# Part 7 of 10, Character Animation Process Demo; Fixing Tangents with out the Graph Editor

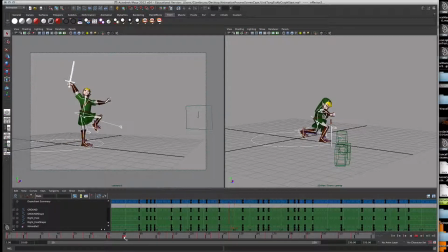Now when you think about timing, right, you should be playing with the dope sheet.
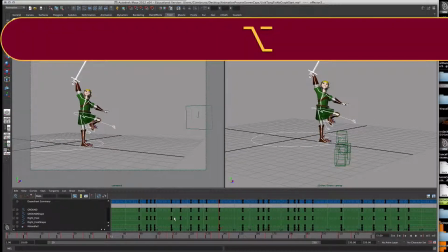When we're talking timing, think dope sheet. So let's just kind of, what you want to do is you want to play through it,
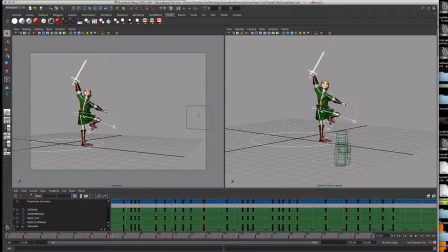and you want to see if something's moving too slow or moving too fast, which some of these things are. So let's look at the fall. The fall happens a little slow, but I'm actually going to save that for the graph editor, and I'll show you what I mean in a bit.
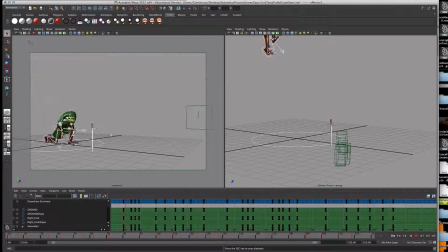Okay? So the ending here is a little slow, and he reaches that part, could be a little quicker, and then the steps could be a little quicker in my opinion, and that's about it.
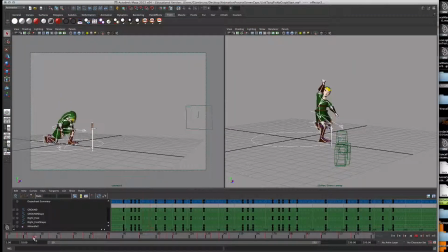So now that you've seen it spline out, sometimes you want to retime it. I like his hit. So I'm actually going to change the speed of this in the graph editor later. So do know that I think that I could fix that and make that better. And then his head pops up. And again, I'm going to fix that a little bit more in the graph editor.
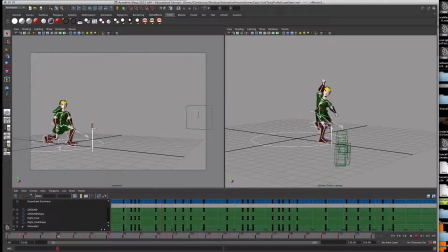Just, you're going to have to trust me. But then when he sees it, he goes to here. And then he steps up. I want these closer together. So I want his head looking up. Head looks up. And then body comes up. I want this happening a little sooner. So I'm going to take this keyframe and move it.
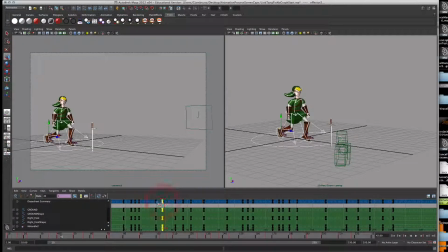So all I'm doing is, now that I've seen it splined out, I'm going to take this guy and move it faster. Now I'm going to talk about what I call a hold. So for example, with his head moving up, I want him to kind of stay like that before he erects himself.
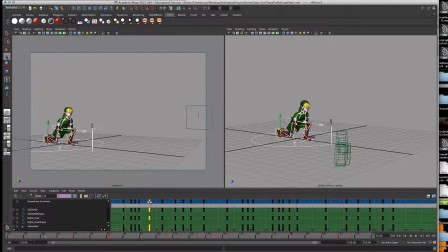So I'm going to take this pose where his head kind of pops up. I'm going to middle mouse click it. So middle mouse clicking is not your left click, not your right click. There's either your wheel or the button in the middle of your mouse. And if you middle mouse click that, it'll hold all the data.
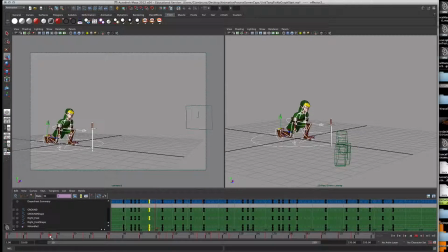So I'm going to middle mouse click it down a few frames to, like, let's say 34. And notice he hasn't moved when I middle mouse click and slide it up and down the slider. So I middle mouse click to 34 and I'm going to press S. So what this does now is it gets him looking up,
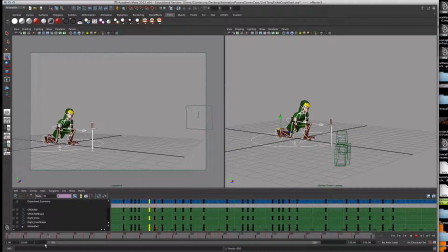and then he comes up and steps in. And the only problem with this middle mouse click trick is that he looks very stiff for 4 frames. If I play it, he looks very, very stiff. So it's a quick solution. Even though I've taken most of that data,
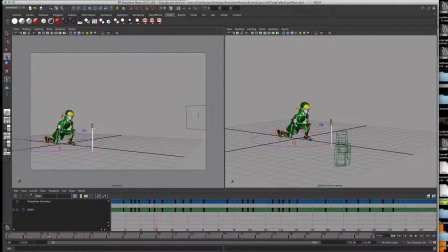I'm just going to take him and kind of just give him a little bit of movement on just like 1 or 2 positions here. And now what I've done is I've made it look so he doesn't look so stiff.
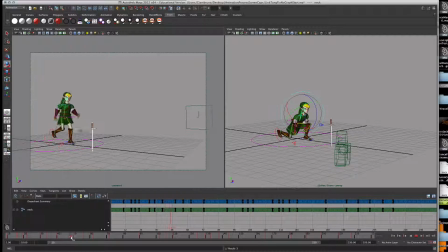And then he pops up. And then this part I want happening quicker. So again, I'm just doing some timing adjustments. Now that I've actually seen it in action, you have to do your timing in the dope sheet if you have the entire hierarchy selected.
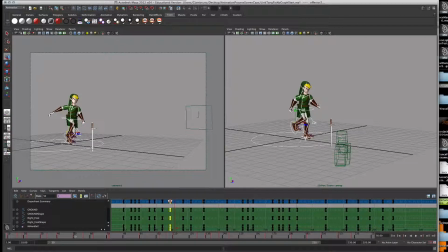And I'm going to shift that over to somewhere right around, let's say there. Maybe it's a little too close. Right there. And then his grab is right here. I want that happening quicker. So this as well. I might have to move the whole group.
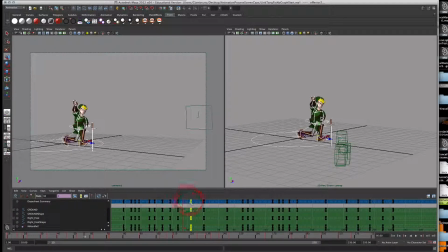And then when he actually grabs it, boom. And then he lifts his sword up. And this part I can have slow. I am going to have him spring up quicker, but that's going to be in the graph editor. So I just wanted him to grab his sword a little quicker. Now that I've actually seen it split.
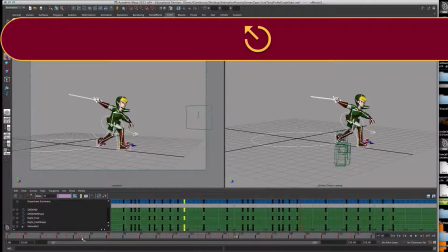Yeah, there we go. All right. Now, I talked about those holds again, and let's look at, now that we've tangented this out,
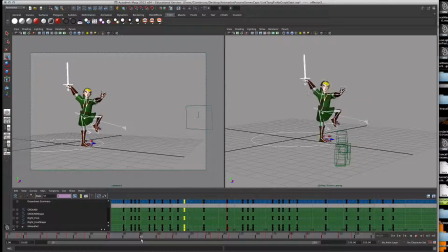some of you might have these sweeping moments. If I didn't have this keyframe here, he would be in this constant movement. So I'm actually just going to show you what would happen if I didn't have this hold here. So I'm just going to delete it very quickly. Right-click delete.
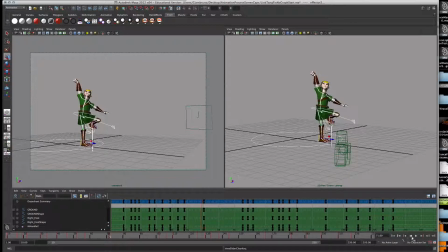And just notice how he swipes, or he sweeps the sword for way too long. Let me do that again for you.
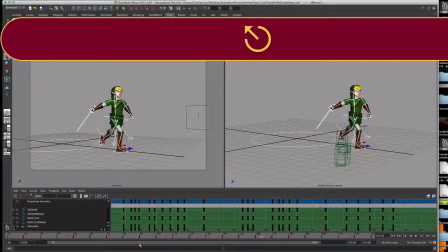And he's never in this like constant held movement. So a way to make that happen is to do the middle mouse trick.
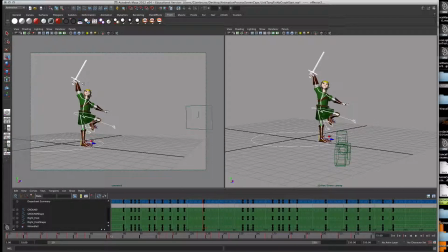So this is the pose I want to hold for a while.
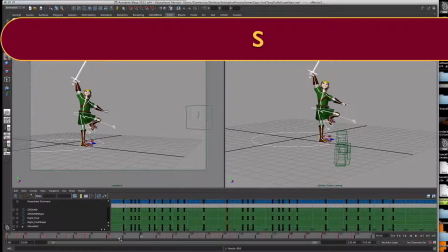I will middle mouse click to about 90 and press S. And now he'll actually hold that position as he moves.
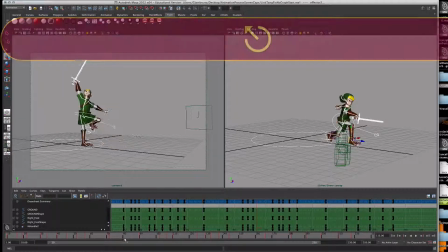And again, he looks way too solid or statuesque. So what you want to do is at 90, just give him a few changes, right?
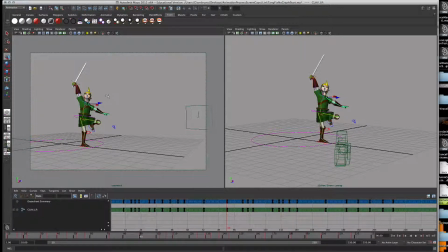Just give him a little bend down, a little arm up. Now I already did this though in my breakdown because I knew that was going to happen. And that was the part where I was telling you to do that. So
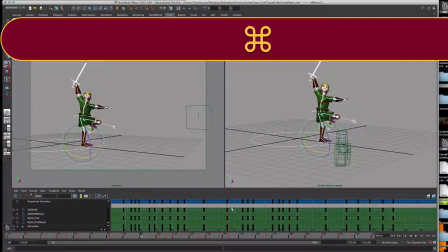just to kind of show you, I'm just going to undo it until it comes back. So, but middle mouse clicking helps, middle mouse clicking and then pressing S helps create these holds that make him hold his position longer.
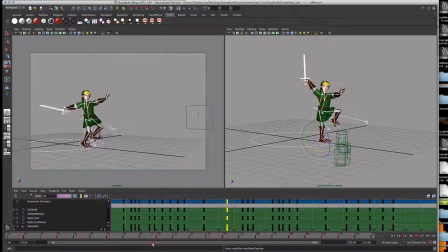Because you don't want him constantly moving, right? You want to give him some pauses, some dramatic stiffness, but you also don't want him statuesque. So you got to middle mouse click, press S, and then make some small adjustments. Now these are all timing adjustments. We haven't even looked at his feet yet. We haven't even looked at anything else. So then he slices.
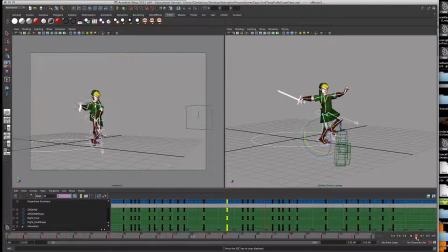Let's see how the speed looks for the slice. Whoomp, whoomp, whoomp. I like that. That looks pretty good. So I don't need to make any timing and just whoomp, whoomp, whoomp. If I wanted to, I could have him hold this stab a little bit longer.
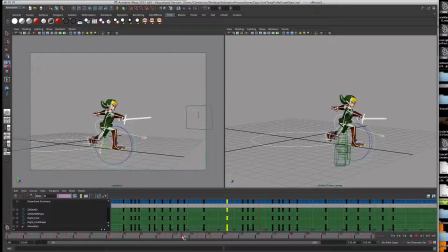Again, same trick. Middle mouse click, slide it over to like 16, press S. So for 6 frames, he's holding it.
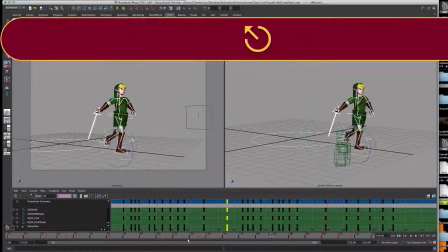boom, shoom, shoom. Now that's a little too stiff. Do you guys see how stiff he is?
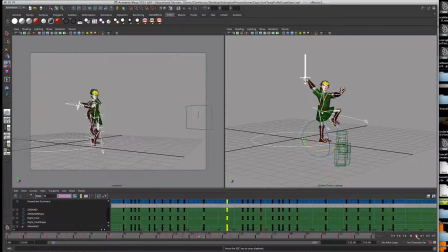Bam, bam, bam. So once again, on 16, I'm just going to have him lunge a little bit more forward.
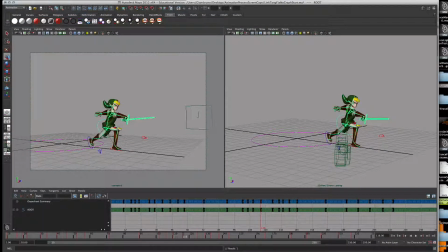Right? Just a little bit.
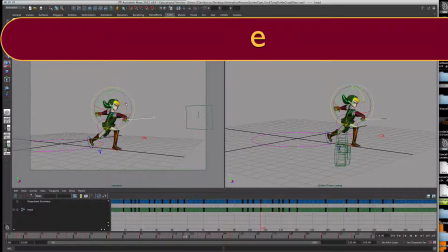And maybe have his head kind of bend down, have him lurch forward.
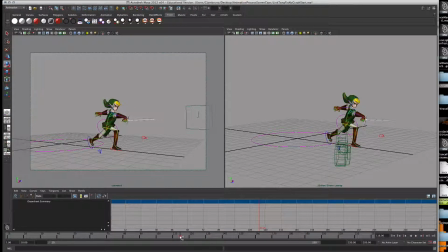Just a fraction of a change. So now he doesn't seem like a statue. Boom, boom, boom, right? So his feet are still, everything else is still, but it looks a lot better. Boom, boom, boom. He's actually holding that stab. So that's called making a hold.
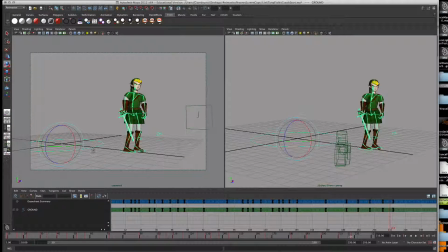So I've done that a couple times, and I've shown you how to readjust your timing. You should be very used to the dope sheet by now and readjusting your timing.
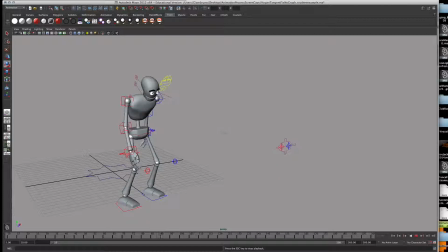So this is a student example, and then you didn't see it in Link, but some of you are going to experience when you go from steps to tangents, you're going to experience what's called an over-rotation. And there's 3 ways to fix this.
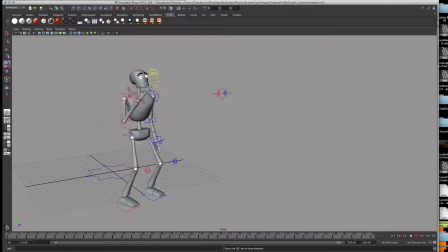The first way is to do some math and recalculate exactly how this guy was spinning. And you can do that in your channel box. Another way is to do it in the graph editor. And the last way is to kind of delete it and rekey it. And I'm going to show you all 3 ways real quickly and how you'd fix each one. So the first part is to fix an over rotation like this.
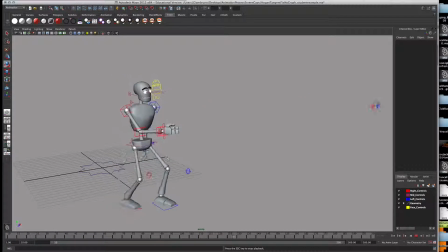Don't panic when you see something that happens around frame 130, which is that little twist. So what happened here and why this happened was that when you're making your step, you spun him over 360 degrees,
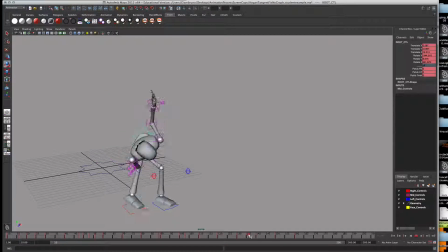but because it was stepped, you didn't see the change. You didn't see it actually, so it looks like he's breakdancing when really it's happening. So one thing you could do is you can say, before the change happens, right, is you can look at frame 130,
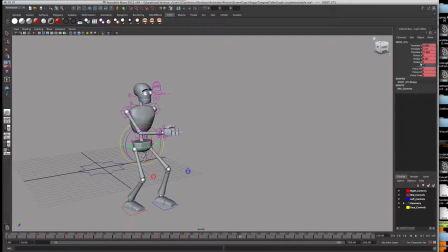and it's rotate 0, rotate 8, rotate 0 again for the XYZ that's right up here.